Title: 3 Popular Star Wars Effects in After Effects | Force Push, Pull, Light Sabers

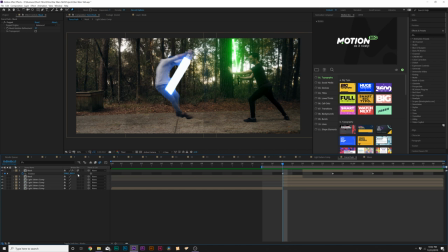off screen and then make sure to enable motion blur. Make sure to turn on the top. So the one thing that I've learned about this is that doing this on a wide shot is a little bit harder to sell this effect because it needs to go very far away. So if I'm going to reshoot this, I'm going to do this on a much tighter or medium type shot.
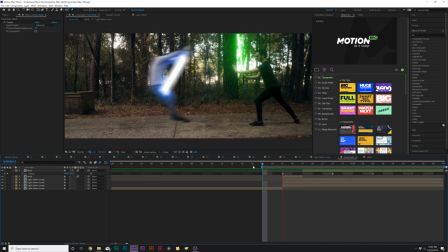But there's some things that we can use to fix this to make this a little bit more believable. So two things we need to do. One, we need to add camera shake back to this. And two, we can also scale into this to kind of help sell the effect a little bit.
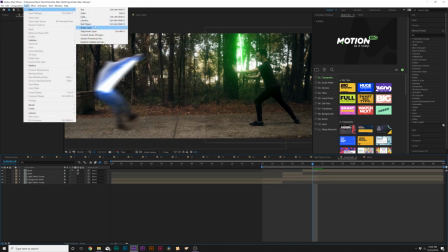So one thing we'll do is go to layer new null object and we'll parent all of our current layers to this null object
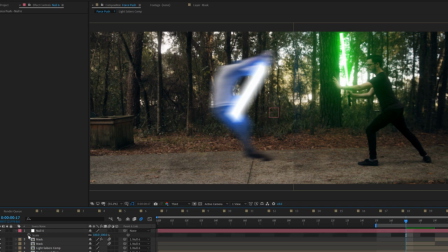and right at the point of force push right here we'll hit s3 keyboard for scale we'll add a key frame for it and we'll move forward by two frames and
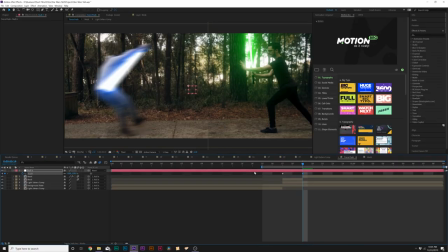we can scale in by a little bit and then we can also hit shift p on keyboard for position a lot of keyframe for that move that
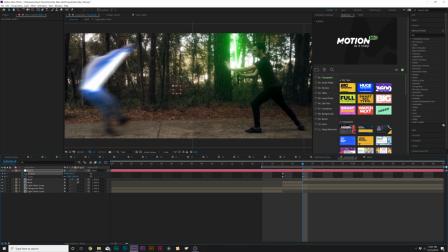back to the previous keyframe and we can kind of just focus over to who's doing the force push and then we'll make the last keyframes easy easy keyframes by hitting f9 on keyboard and then when we have camera shake in a second and we really just take the focus away about how far this is so we'll do this by going to
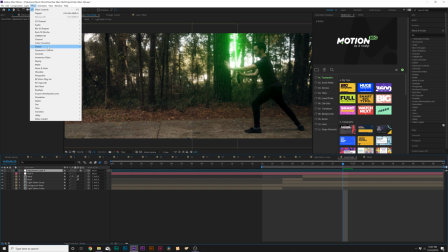layer new adjustment layer and then we'll go to effect the store and we're gonna add transform and
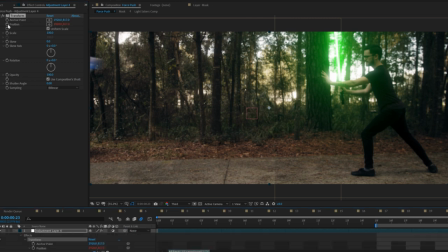from here we'll all click the stopwatch for position and we'll type in wiggle open parenthesis
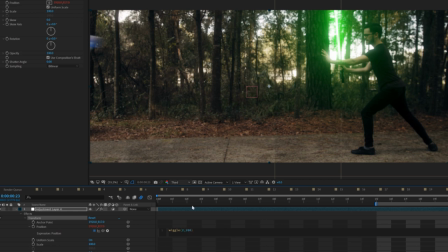2 comma 200 close pregnancy and that second numbers is gonna depend on how much resolution
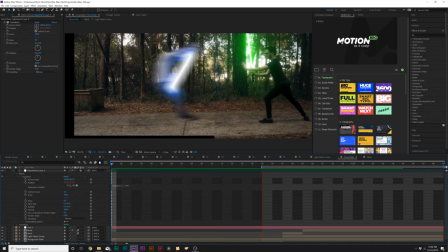you have so just make sure to update that so now we should have a little bit of camera shake here just blend
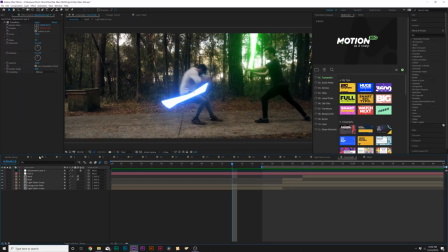in with how we shot this and then we have a little bit of black bordering so what we'll do here is go ahead and create create another null object and then we'll
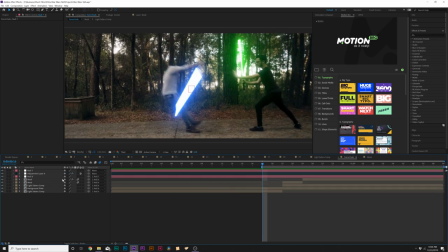parent null 6 to this and if there's any black borders just be sure to you know slightly scale in by a
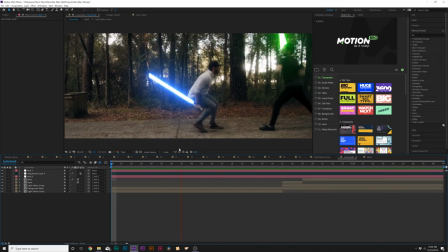touch and this way now we have a pretty sellable force push and we're using a big portion of our footage and if we need to resize anything
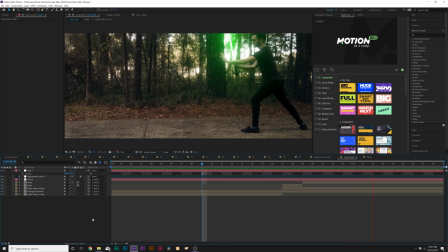just go to p and bring it down and it should be good and now you see in our full resolution that our shots been reframed and that this force push is a lot more believable compared to our wide shot so like i said if i had to reshoot this i shoot it on a tighter shot
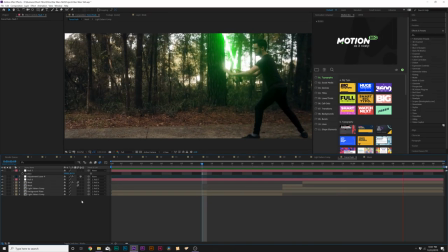um and you know obviously in the real thing you would actually have a stunt crew and the right type of you know mechanics to do this so you know being able to fix a lot of this effect in post is amazing and these are the techniques you can implement
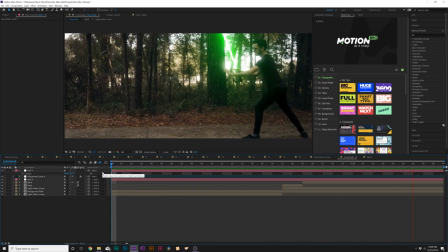to really pull this off and of course shooting in 4k was a plus for us because we're able to have this extra resolution just to zoom in
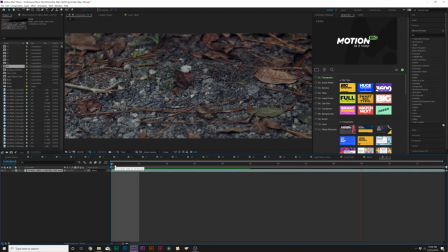and it looks really nice for a little bit of force grab what we have here is a lightsaber that's being pulled off frame here so the plus of this lightsaber was we had the actual blade already attached to this to the handle so we just had shane just wiggle the handle off camera
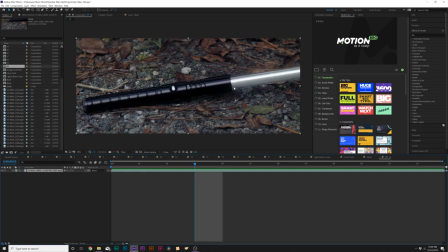here and then just pull it out of frame so the only thing we have to do is take off the blade and you can use like string or pretty much anything to help grab this because you want to be able to kind of create this shake in camera so what we'll do we can just come here and grab our mask tool and we just mask really closely
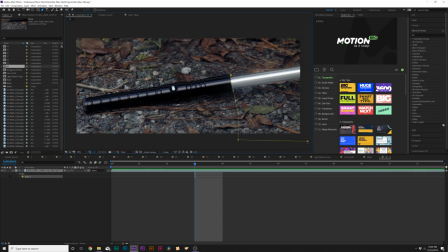to the blade here and i'm going to just grab everything because they're going to be shadows and stuff that from this blade
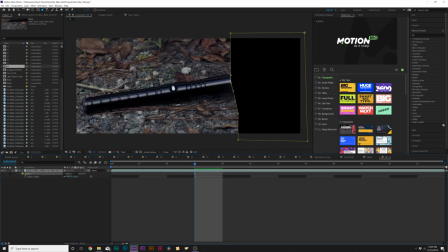and then just set this to subtract we can feather it just by a little bit i don't want to do too crazy and then we'll hit mr keyboard for mass path add a keyframe for that and then just move the keyframes as you see fit frame by frame so now we have this
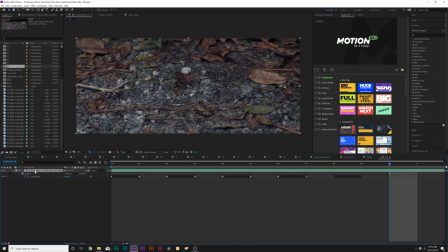perfectly animated off frame and all we have to do here is just duplicate our layer delete the bottom mask we'll right click it go to time and click on freeze frame so this is a compositing and an in-camera practical effect all put together to help us out here and for the next
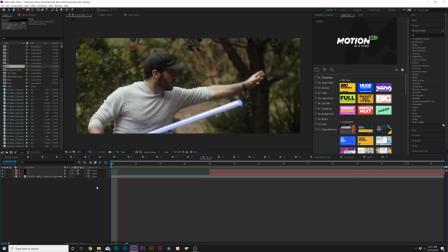shot we have the handle being thrown into Shane's hand off frame and he's just catching it and then in post we're
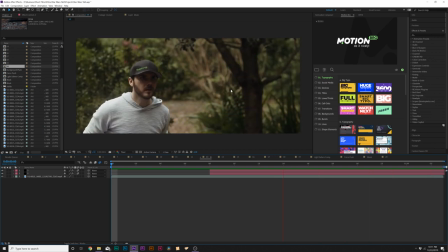just animating the lightsaber to animate on and it works out perfectly. So those are three common Star Wars type effects that you might work with if you ever do the effects with Star Wars footage. So I hope you found this video fun and entertaining and also very useful.
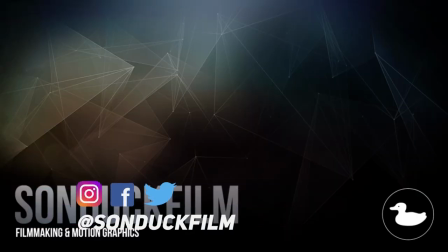If you are new to our channel and if you like this video be sure to hit that subscribe button because we post multiple post production tutorials like this every single week right here on the channel.
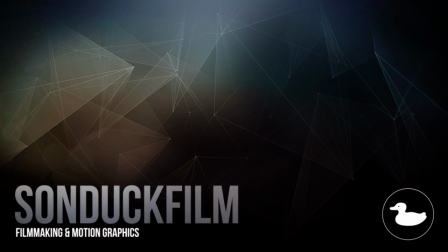You can also hit me up my social media networks. Those links are in the description and always be creating